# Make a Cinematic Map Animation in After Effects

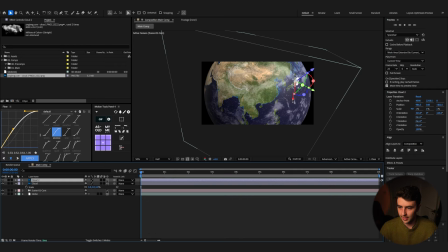So just to even this out a bit across the scene, we're just going to duplicate this, and then we can place some of these clouds in different positions. And you can just increase the scale. You can even bring down the opacity a bit on them. You can just rotate it a bit as well, so you can kind of see the look we're getting here.
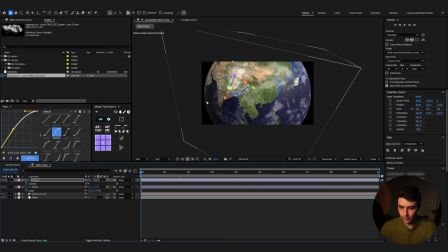And yeah, let's duplicate that out again. Maybe let's place it somewhere down here.
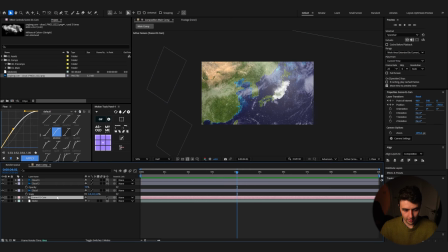Lovely. Right, that's adding a lot of depth to our scene. Come back to our camera, and I'm going to just focus a bit more on this animation now. So it's going to come around here, and then we're going to zoom in from here. So let's just delete this back keyframe here, and I'm just going to highlight both of these,
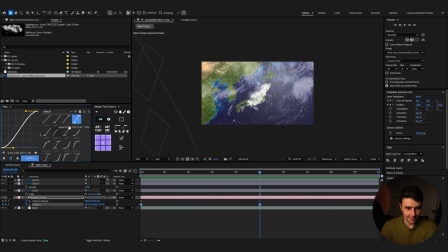and I'm going to use a I'm going to use an ease here like so, and here is the value graph editor, and that's just going to start off a bit faster and then just a bit smoother as well. So now we have this, and now we're going to want to start zooming into these clouds.
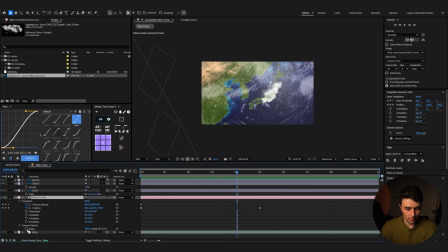So in order to do that, I'm going to use the zoom on our camera here, and around here we're going to zoom in lots, so something like this. And now we want to ease these as well.
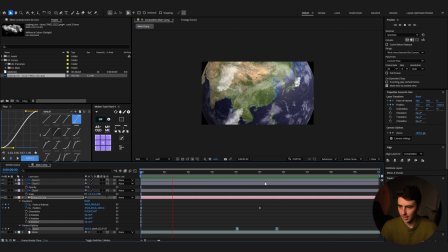So now it's coming in and we're getting something like this. And you can just space this out a bit if you want the zoom to feel a bit smoother like that.
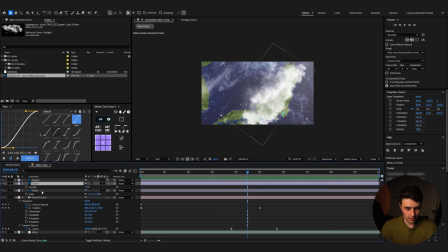And that's looking pretty good. So we're going to just get this cloud and we're going to give it a different color. And we can duplicate it and then maybe rotate it as well.
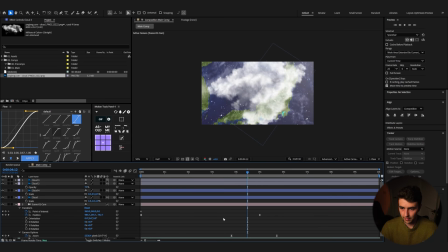We can bring it down in size as well to something like 0.5. And just place it somewhere like that. And maybe duplicate it one more time and rotate it like that. So that's what we're getting, and that's going to work perfectly for us.
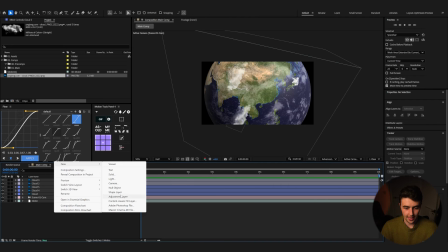Last thing we're going to do now on this scene one is just add in a light, and we're going to make a spotlight.
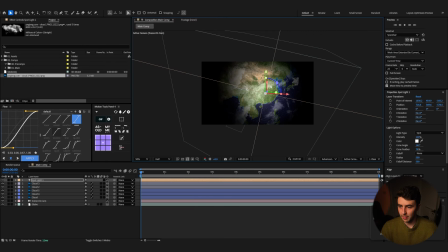This is going to make things look a bit more cinematic. We're going to place it in the middle of our composition, and then we can just have it something like this. So let's just see when this goes. Okay.
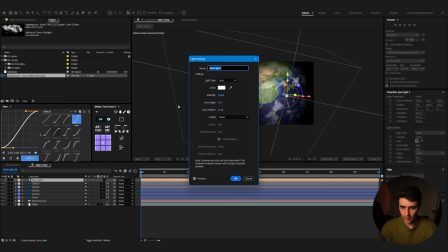So we're going to come into our settings, and we're going to make the cone angle a lot bigger,
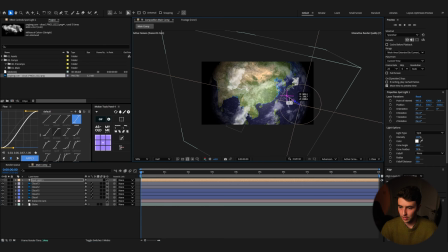and we can zoom out a bit from this just to kind of light up more area. And you can always adjust this, so you can maybe, if you want it a bit stronger, you can increase the intensity. So we're kind of getting that nice fade off here on the left hand side of the globe.
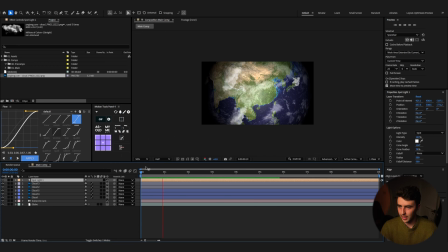So now when you play this,
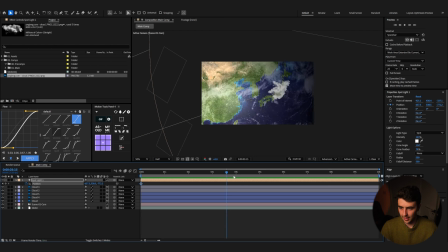perfect. I'm just going to add in a position keyframe, and then when we're here, we're going to want it to light this up a bit more. So something like this, and that's just going to help the transition.
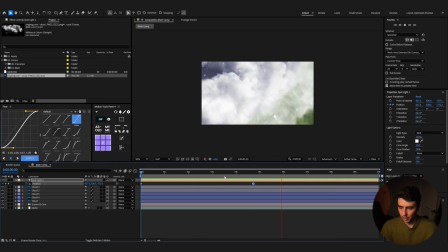Perfect. Select all these, U, and then press U again, and we can just drag our comp to this area.
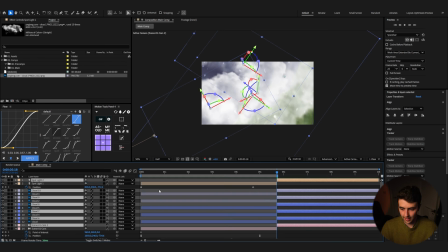Select all these, Control Shift D just to split them, delete that.
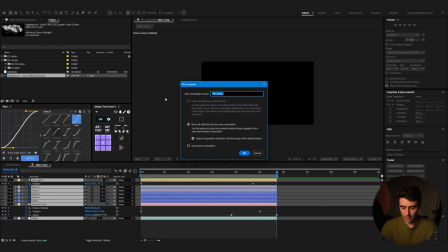Now we can just make this a pre-composition and call this scene 01.
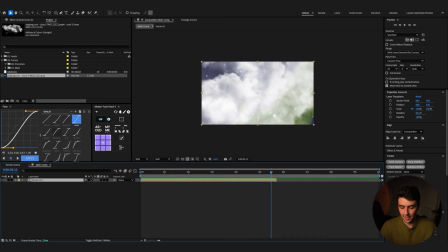Now we're going to start building out the second scene. That's going to be our aerial shot of Pearl Harbor.
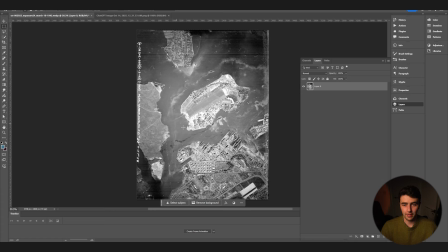So this is the image that I found, and obviously there's no color on it, but if you come into Photoshop now and let's just say you select an area that you want, something like that,
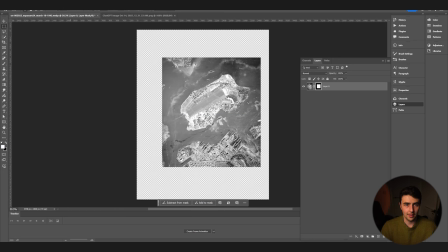you just give it a mask and select our image again.
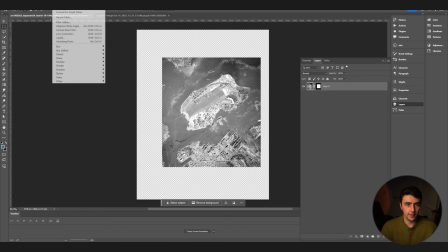If you come up to filter, neural filters,
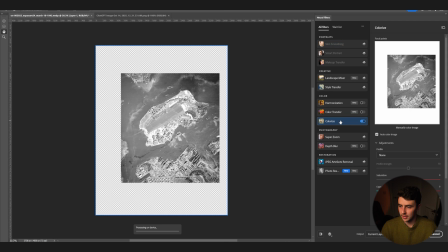you now have an option to colorize your old photos. Yeah, you can kind of dial this in.